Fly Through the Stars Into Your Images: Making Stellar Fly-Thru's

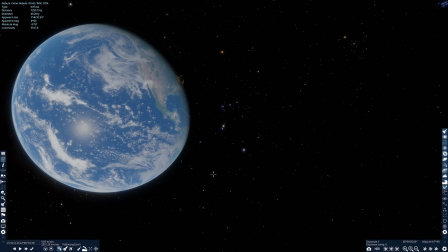We can use it to program a flight path, and we can also set up the video capture tool to make new compromises and render each frame to the maximum possible resolution. I'll show you how to do that in a moment, but for now I'm going to set up our starting position so that our flight path will take us very close to Earth,
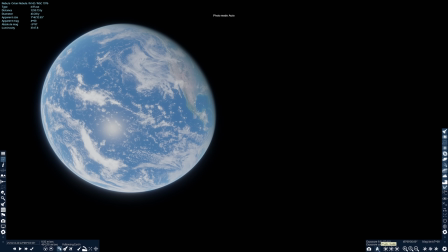which will be very dramatic as we begin our route toward the Great Orion Nebula. Setting up the start position is easy. Left click and drag on your mouse to control orientation. Use the WASD keys to move forward and back or pan left and right. The Q and the E keys to rotate counterclockwise and clockwise,
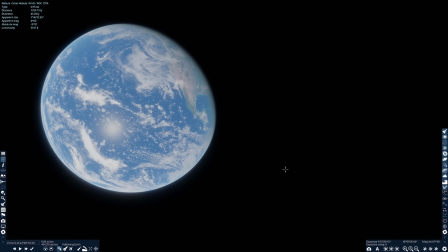and the scroll key to control speed and the rnf keys to move up and down and you can customize this to something else if you prefer or set up a hodis or game controller in fact you can use a hodis to turn space engine into a spaceflight sim i'm going to switch the camera to the hdr viewing mode and now we can see all the stars behind earth
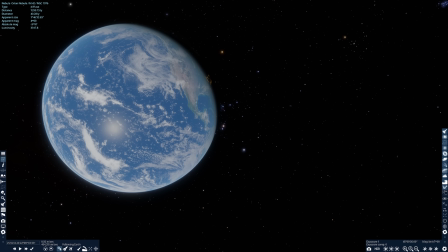despite the brightness of earth and now i'm going to turn on the video capture mode by pressing f9 i'll move the video capture window out of the way on this box make sure width interface is not checked otherwise all the controls will show, and make sure set graphics to maximum is checked,
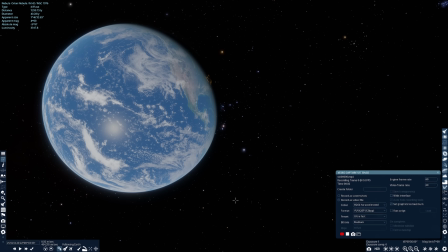which tells Space Engine to process every frame during video capture to the maximum of its ability. Now I'm going to click the camera icon to open up the camera path editor window, and also move it out of the way.
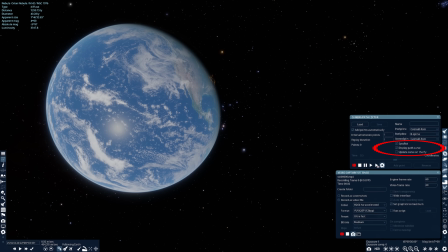And on this window, you want to make sure display path curve is also unchecked, at least once you begin video capture, otherwise you'll see an annoying display of the camera's programmed path. While it's not showing in the window, I'm using the mouse scroll wheel to set the speed, about 800 kilometers per second will give us a nice gentle flyby of earth that might sound really fast but
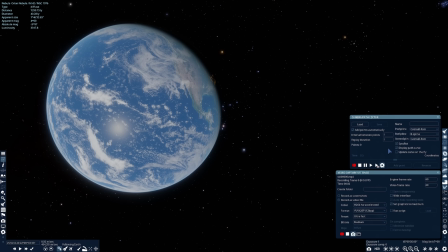space is really big and earth is really big too 800 kilometers per second is very fast but it'll give us a nice easy slow and gentle looking flyby of earth creating the path the camera will follow is easy on the camera path editor click
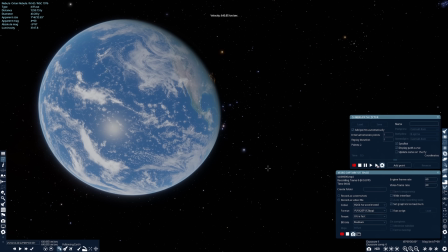on the red circle that's the recording button and then press w to begin movement space engine will record the path as you move we're going to
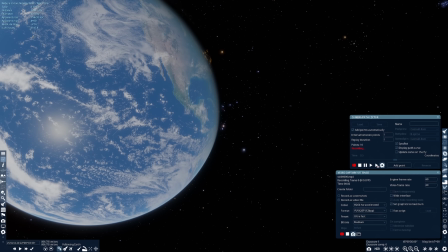maintain this gentle 800 kilometer per second movement speed until after we have passed earth and then we're going to slowly dial up the speed with the
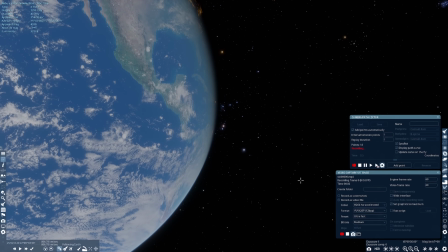scroll wheel until we're moving at about a dozen light years per second and that's because m42 is about 1300 light years away if we're going to get
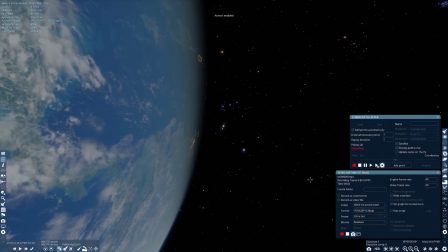to it anytime this lifetime we have to speed up because space engine presents space and everything else at
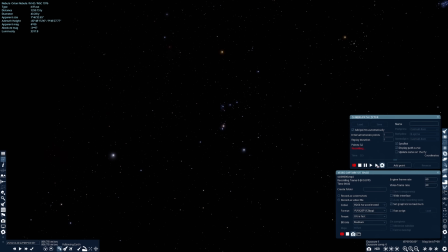its real size fortunately as a simulator it's not restricted by the cosmic speed limit Now, bit by bit I'll dial up the speed. We'll first accelerate at kilometers per second, then fractions of the speed of light per second, then AU per second, and ultimately at light years per second.
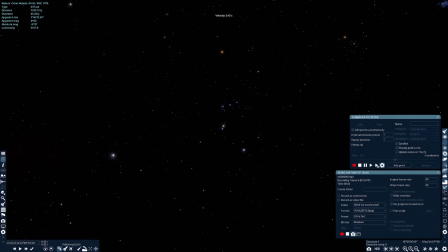And we'll dial up the speed until we have an easy, gentle movement that will carry us toward M42. I could accelerate very rapidly, but a gentle, natural acceleration looks fast. Though, of course, natural here is a very relative concept, since in the simulator, our natural speed will be millions of times the speed of light.
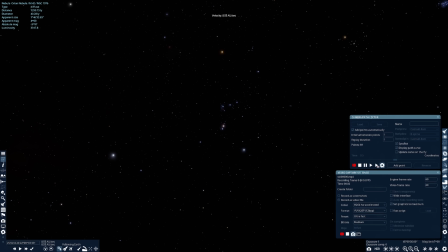when i have reached the pace that the stars are gliding by then i'll stop acceleration this time that'll be around 11 light years per second at this speed it'll take a little over 100 seconds to reach m42 by the way you can see the distance to a target by looking at the top left a couple rows beneath the object's name all
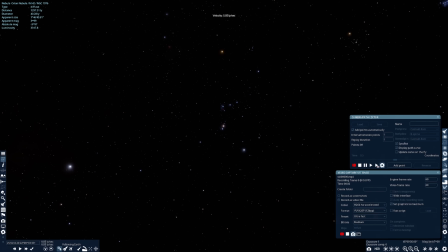right we're coming up on the desired speed and the stars are sailing smoothly by now one of the very interesting things as i mentioned earlier is that the The positions of the stars that you see sailing by? These are the actual positions of the stars between us and M42. The stellar cartography for any charted object in space is accurate in Space Engine.
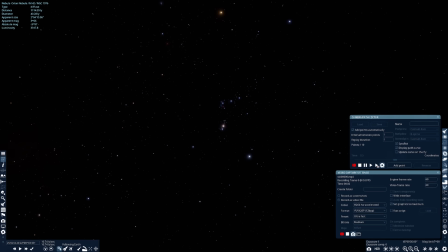On the top left of Orion's shoulder, you can see the red glow of the supergiant Betelgeuse, and in Orion's sword, a very active nebulous area. In fact, you can see all the objects actually in the region. Now, the reason the stars blacked out there for a moment is I switched the view from HDR to automatic exposure.
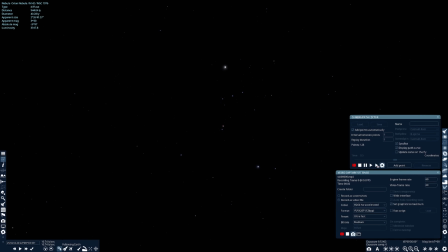This will automatically try to find the best exposure from moment to moment to reveal things in a natural-looking light. If you're staying in the same position, this works very well.